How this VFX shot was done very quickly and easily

The whole reason I started working on this shot in the first place was I wanted to try out using Red Giant's new depth generator to mask out Trapcode Particular particles.
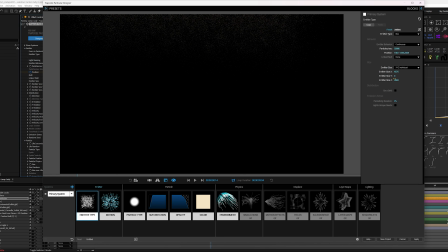My Trapcode Particular setup was not very complicated, just a large box emitter. You can see everything I changed is in this brighter color, and all the defaults are in gray. Just kind of moved it exactly where I needed it to be. No velocity. Mess with the particle life and how much the size of the particles affects the air resistance of them.
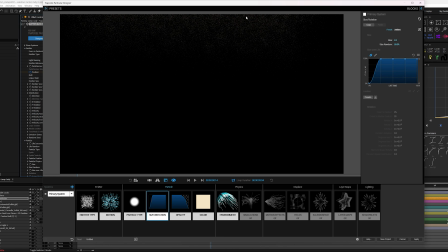And the size over life ramps up real quick in case some of those weren't quite out of camera when they first get born. You wouldn't really notice them popping into existence and then have their opacity kind of dropping down over life. So as they get to the ground, they just kind of disappear.
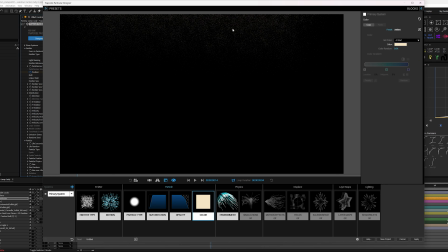And change the color just a little bit to give them the same kind of shade as the scene's lighting. And the environment is where I did most of the work in getting it to kind of feel like it's moving like falling snow, with just the wind blowing it kind of downward and a bit of air turbulence.
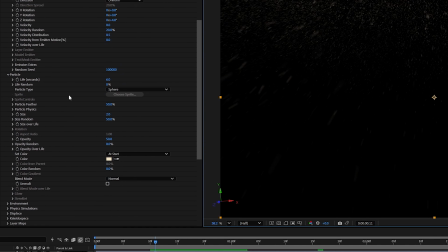But the real key to getting to fit into the scene is down here at the bottom under the visibility settings.
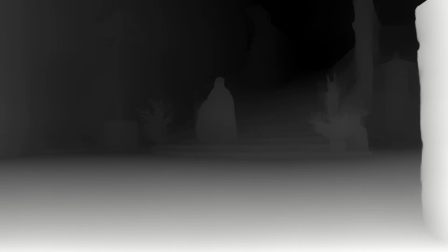I've set my Z buffer to be the pass from the depth generator. If I brighten up the scene a bit, as you adjust these settings,
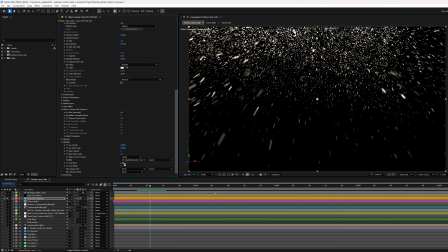you can say how much of the particles are obscured by the different levels of depth in the depth generator footage.
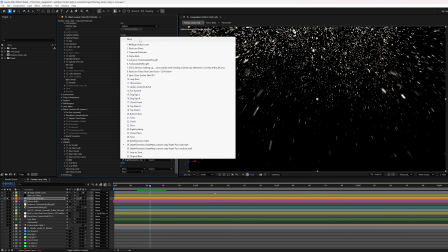Here's what the snow would look like without any obscuration at all. And a bit of motion blur really helps sell the particles are being shot in the scene. And the next step is to do the color grading.
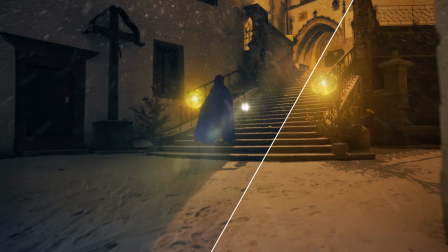I wanted it to have a nice fantasy look, and I went, of course, with Magic Bullet looks. It's a great tool for doing film emulation and, of course, getting an overall look to your scene.
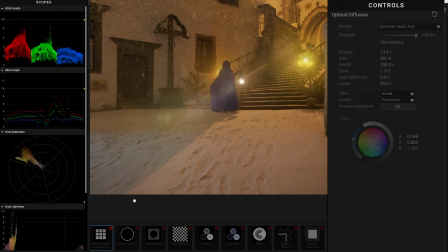And I'll walk you through the steps of how I did it on this shot. First thing was just a bit of optical diffusion.
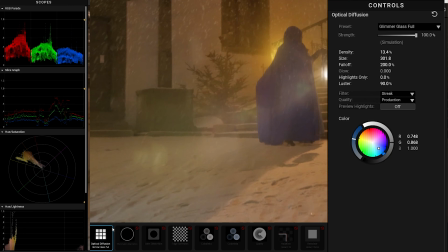You barely notice the difference. You just kind of see it lightening up a bit there, off and on. Or on the scopes, you can see a bit of a change when I turn between the two. But the point of a lot of these tools is just to add some subtle
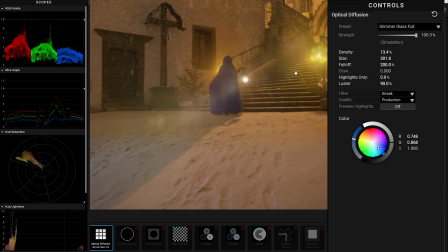imperfections to make the VFX and everything feel like they were all shot together with the same camera. For example, this chromatic aberration here, you probably don't even notice it off and on much of a difference because the settings are very low.
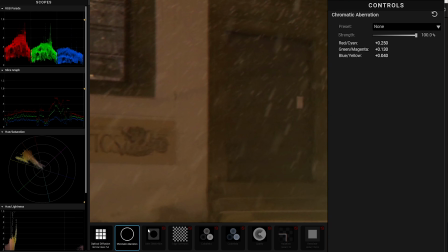But if I zoom in here real quick, you can see before and after,
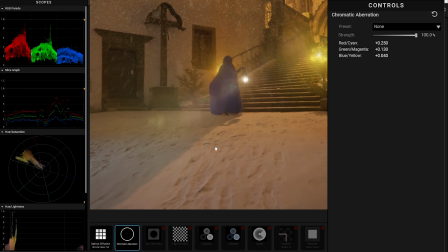there's just a very subtle change that just helps to sell everything. This lens distortion is similar. Negative 6.1 is all I've done.
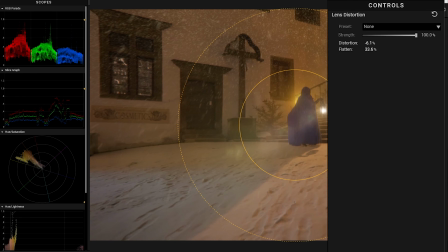It just pulls the edges just a little bit. And again, it helps the snow and the 3D model that was over there and everything just feel like it was shot with the same lens.
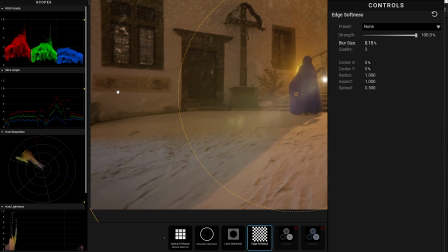And just a bit, like a tiny touch, 0.15% of this edge softness just to make it feel like it's part of the real lens and to take a little bit of the edge off the chromatic aberration.
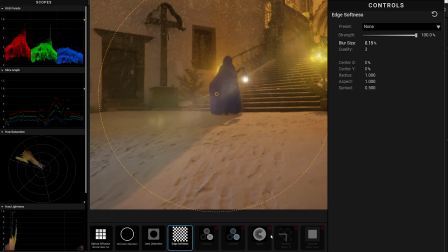Now it comes down to some more of the coloring aspects of it.
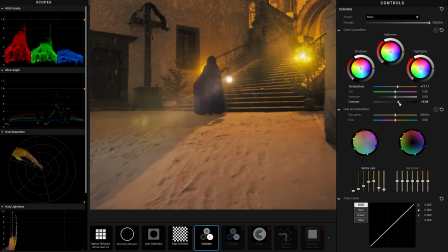This instance of Colorista here really helps things pop with a bit of extra contrast, and I messed with a saturation by luminance. So the darker areas have almost no saturation at all.
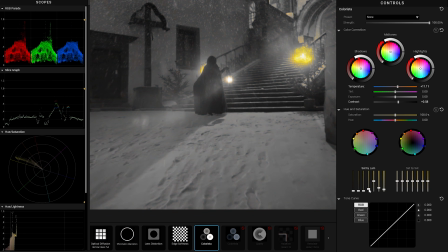See right here if I turn them all down. Where it's bright, there's color, and when it's darker, there's less color. It just kind of makes it feel moodier and more fantasy, which I like. And then I wanted that darker area to be a little bit bluer.
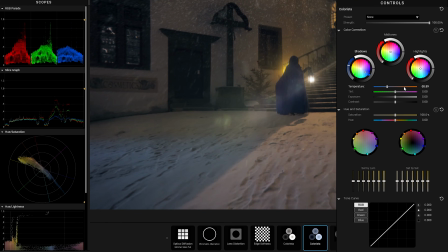So this instance of Colorista, I made the shadows bluer and tweaked the overall temperature a little bit as well to kind of give it this look.
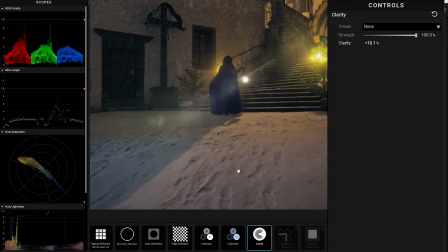Some clarity to make it pop just a little bit more detailed, especially it helps with the diffusion there. And then a bit of halation and some renoiser, which is a film grain emulation. Another quite handy thing about Magic Bullet Looks is this reference library up here.
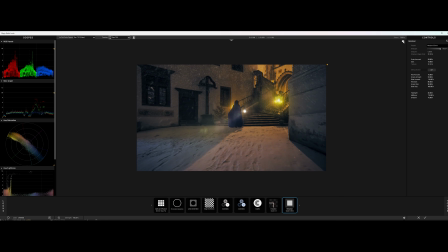At any point while you're working, you can hit this little take a picture button and it'll pop it up here in this reference library. So you can pick a reference and you can A, B between what you're working on. And of course, with this library open, you can also add images from anywhere on your computer.
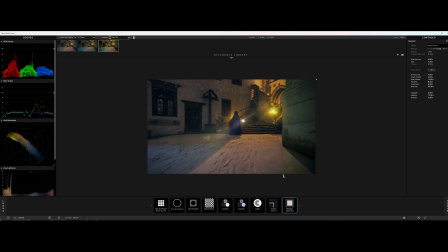And it's just a great way to either try to match color between a shot or from a different reference, or just to see how you're going. If you can say, you know, do I like what I did before or do I like what I'm doing now?